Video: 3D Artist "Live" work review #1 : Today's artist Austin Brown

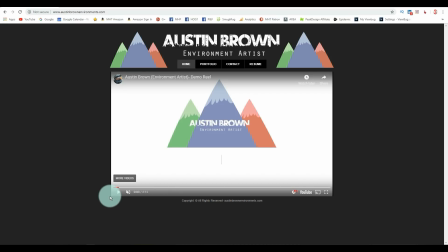I will replace it with other music, but what we're going to do here is we're going to slowly pace ourselves through this demo reel. It's a 2 minute 12 seconds, and I'll stop on occasion and make comments about what I like and what I think may need some improvement.
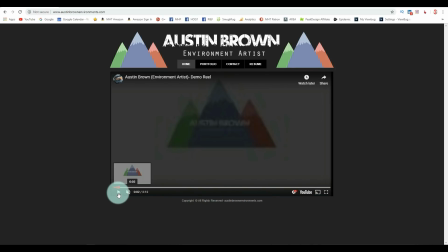Okay, here we go. I'll just maximize that.
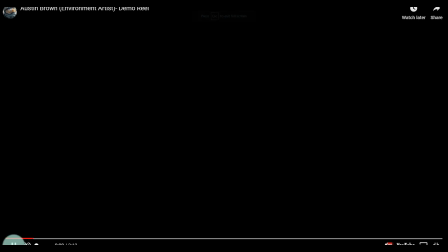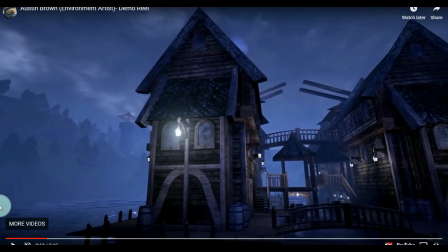Okay, let me start right here. First of all, what I always say in a portfolio is start strong and end strong, okay? The camera movement in the scene, the overall mood of the scene, the lighting, the atmosphere,
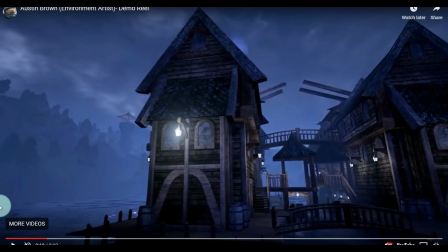the buildings, the textures, basically everything makes a very, very strong first impression. You don't want to put a piece in here that will have potential clients run for the hills in the first 5 seconds, okay? So job very well done. Now, I don't know the backstory of this. Looking at the buildings and the atmosphere,
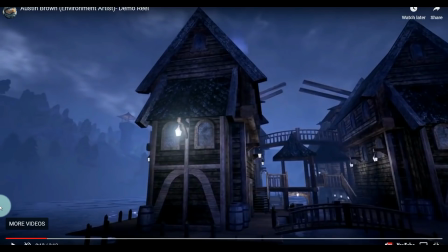one thing I can tell pretty much straight off is that it's quite original as far as the building is concerned. The way that they're connected with bridges over water, and it looks like they have some beams up there. Not sure what the purpose is there, but it looks quite original. Okay.
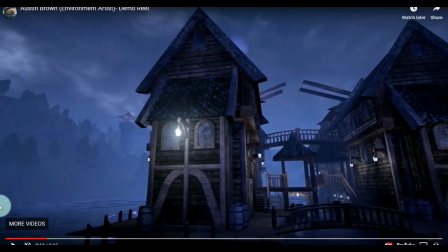One thing I would change though is looking at the building straight on the left here. You see the curved element in the wood here. The wood's curved, the texture is not following that curve.
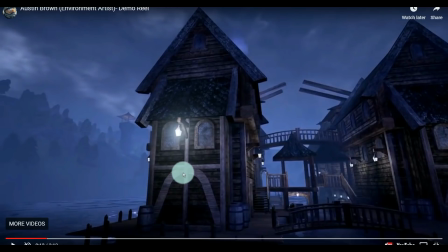So the texture is horizontal while the curve is in an arch. Okay, I see that happen all the time. It's kind of a dead giveaway that it's quote unquote fake. Of course, this is 3D. It's obviously 3D. It's not photorealistic, but nevertheless, it's kind of an eyesore.
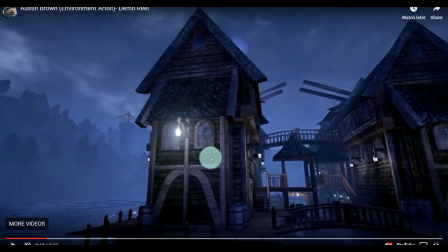So I would deal with that. Same with the windows up here, right? Then with the lighting, these lights may be a little bit too bright. I don't see any wires or anything, so I don't assume this is electric light. And if it were
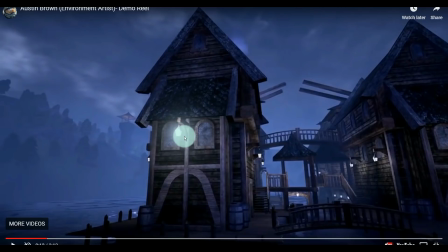lanterns, like lit lanterns, it would be fire, and therefore the light would be more yellow or orange, and it would be less bright. Just saying, okay? All right, let's continue.
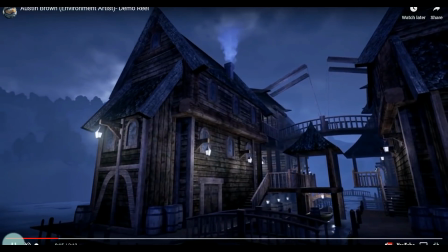Very, very nice buildings.
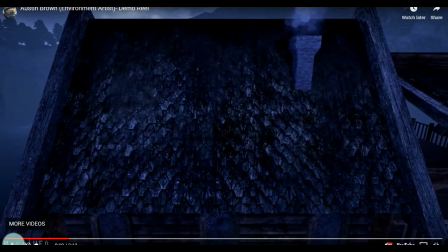I can see by looking at the buildings that a lot of research has been done on how the actual buildings have been structured. I see some German influences, I see some Scandinavian influences, and I think that's really neat.
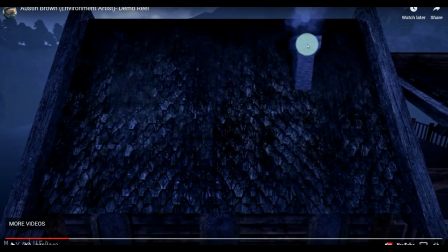The texture on the chimney here may be a little bit too easy on that. I would consider making that a little bit more detailed. I like the element of smoke coming out of the chimney, and I'll just scrub back a little bit so you can see it again.
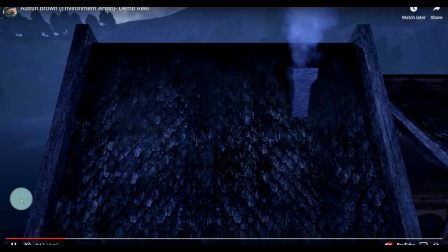So there you go. They're very, very nice.
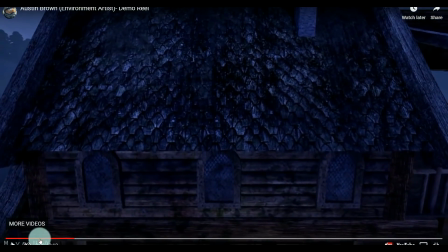Don't see any repetition going on in the texture on the roof, which is always good because usually that is the first thing that you will see.
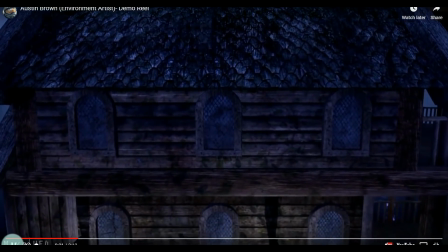Nice texture on the windows there.
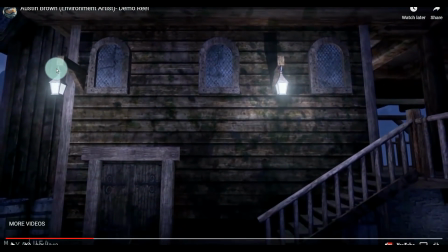Again, basically the same issue with the lights. But I do see though that almost all of the edges have been beveled, so nothing sticks out as being extremely hard-edged. Some manual textures added here, looks like the green patches on the wall,
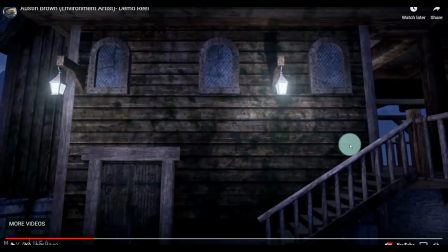probably related to moss or something like that because of the fact that the buildings are sitting next to water. Okay, nice details on the doors here.
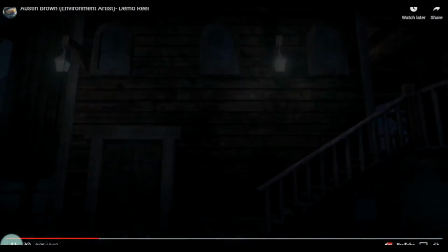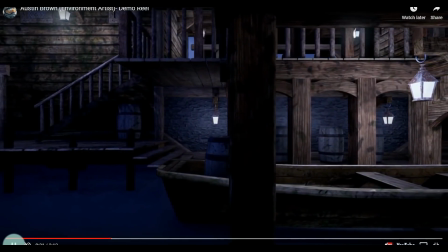This scene I like very much.
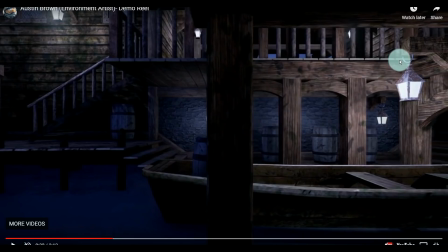One thing I do notice though is looking at the elements here, these boards, the floorboards, they are perfectly straight. Not one of them is lifted or crooked or anything like that. A little bit too straight, I would say, right? Same with the steps down here. I do love this scene very, very much.